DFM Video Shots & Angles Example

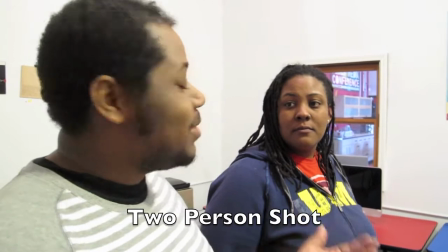So this is a two-person shot, which is showing like one has two people in the frame, and also showing relationship with like how they interact.
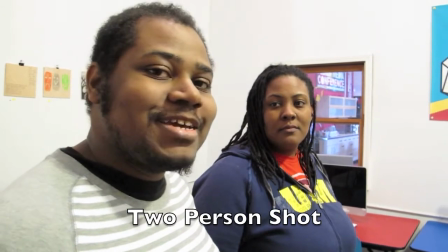You know, you can tell your friends and some because like you're both on the same track.
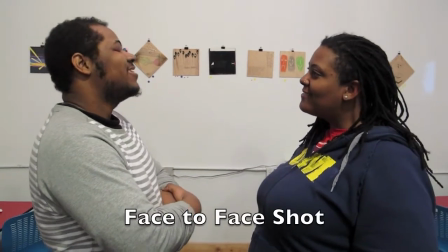Pretty good, thanks. How are you? I'm good. Wonderful. Spectacular.
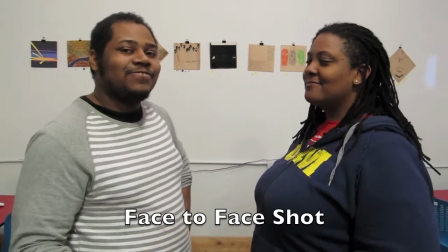So this is a face-to-face two-person shot.
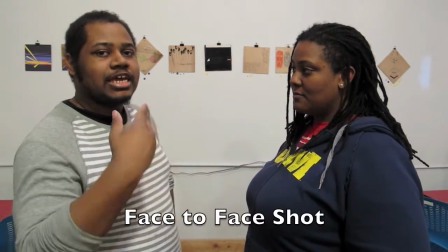It's more so about, you kind of see it more so in like interviews when you want to get the interviewer and the interviewee chatting and talking.
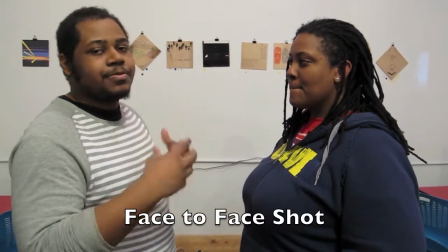It's again about some of the relationships with the people in the frame. So this is a POV side.
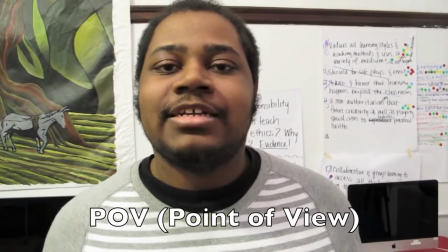And pretty much the camera becomes the object that you want to illustrate.
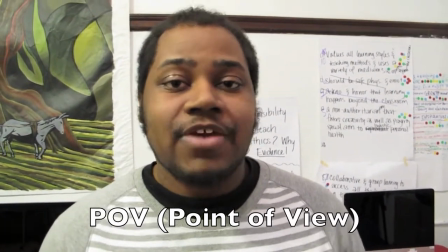So right now the camera is coming from the POV of Morgan and just seeing me and my beautiful face.
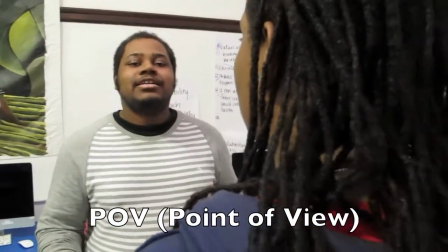And then you pull back to have an over-the-solar side.
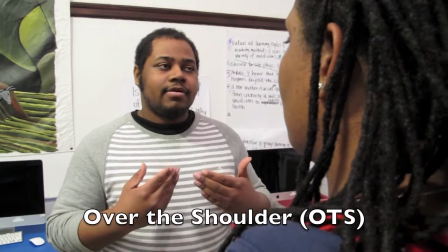This is, again, another staple of interviews to see, again, a relationship with the interviewee and the interviewer.
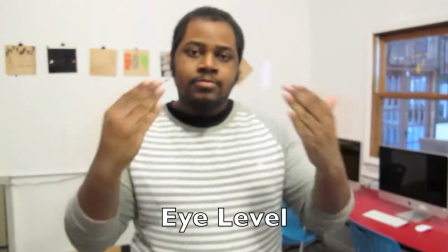So, this is moving on to camera angles. So, right now, I'm at an eye level, which means the camera is eye level with, um, I'm eye level with a camera.
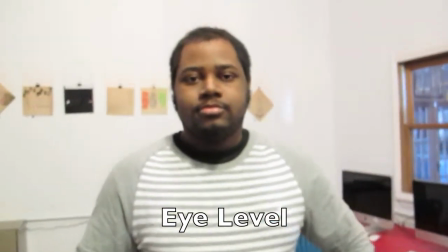So, it's like we're both on equal settings. And then, we're moving down to a low angle,
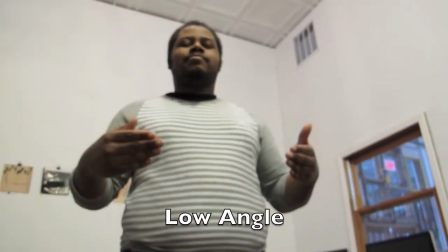or as I put it, like a warm angle or like a child angle,
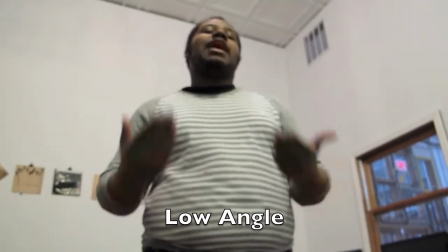where the camera is looking up at the subject,
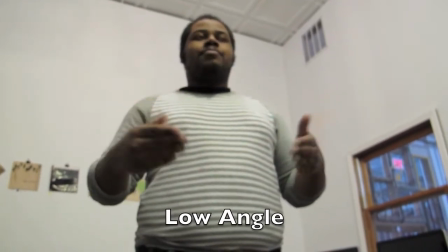and each of them is projecting that the person is powerful because you're looking up at them,
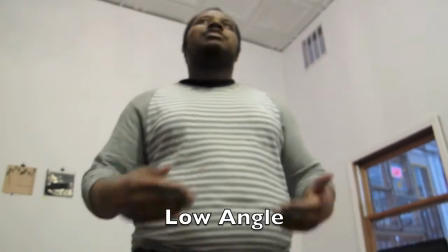like a child looks up to a parent.
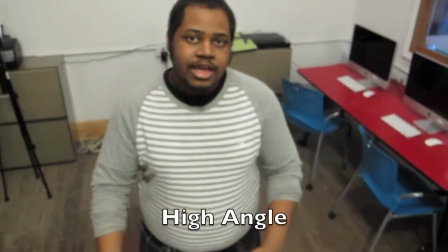Then we have the high angles, which is the reverse, or also called the bird's eye view angle.
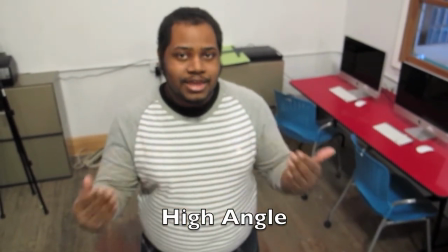It's again like the camera looking down in a subject, like a parent looks down in a tile and like makes the subject look powerless or small in comparison.
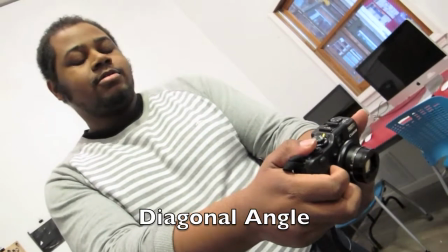So, this is another type of angle, just getting people out of sight of seating,
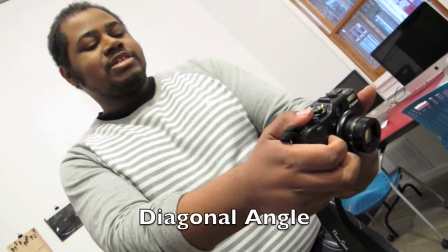just flat images that can also be used a lot for movement angles and action angles.
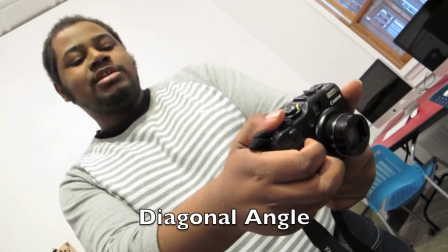Notice how the camera moves diagonally at lines to create movement,
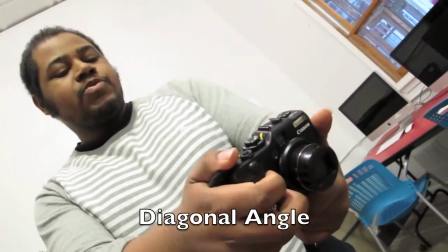but also to really create another way of looking at objects and things.
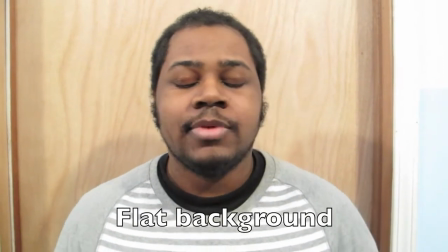So another way of composing your shots is take note of the background. For this shot,
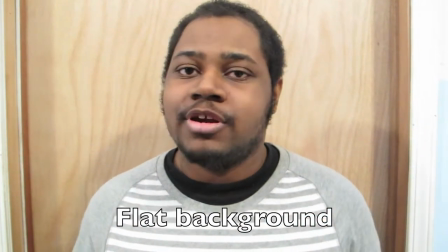notice how flat the background is and it makes the image more flatter because it's really just focusing on your subject and nothing else really.
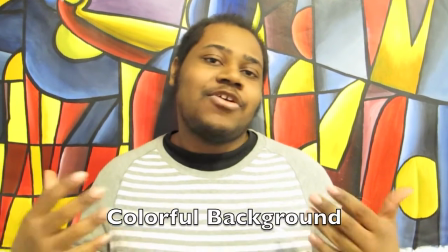So this is again, like, the background is still flat, but because it's colorful,
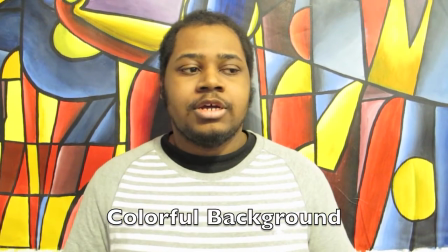it adds a lot more pop to the side and like a lot more, it's almost visibly, more visibly pleasing to the viewer.
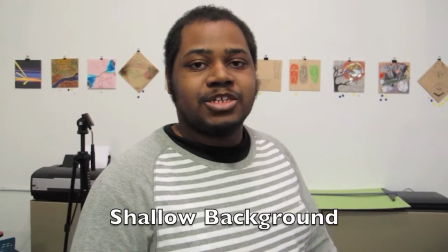So, this is another example of perspectives. This is like a sallow,
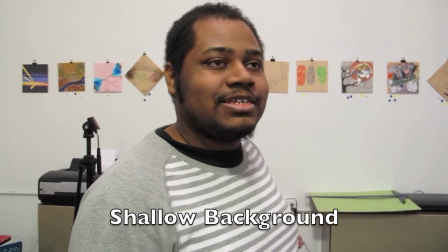but notice how the background is more sallow and like there's not really a lot of room or space and like it makes the world, it makes the world you're showing like a lot more smaller.
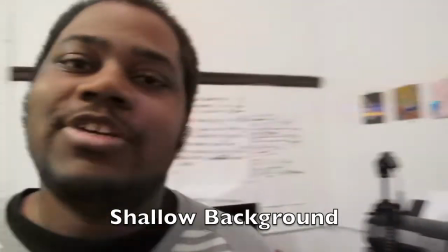And then as we pan,
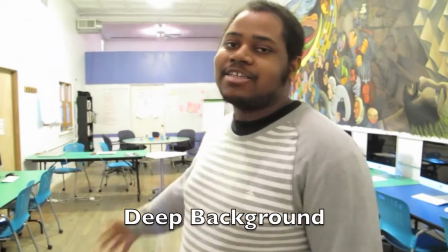so this side is like the background has a lot more depth and thus the world feels bigger and more,
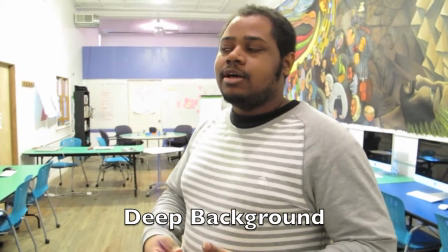and if there's like people in the background be a lot more fuller and like you'll, you're emphasizing a lot more than just a solid background.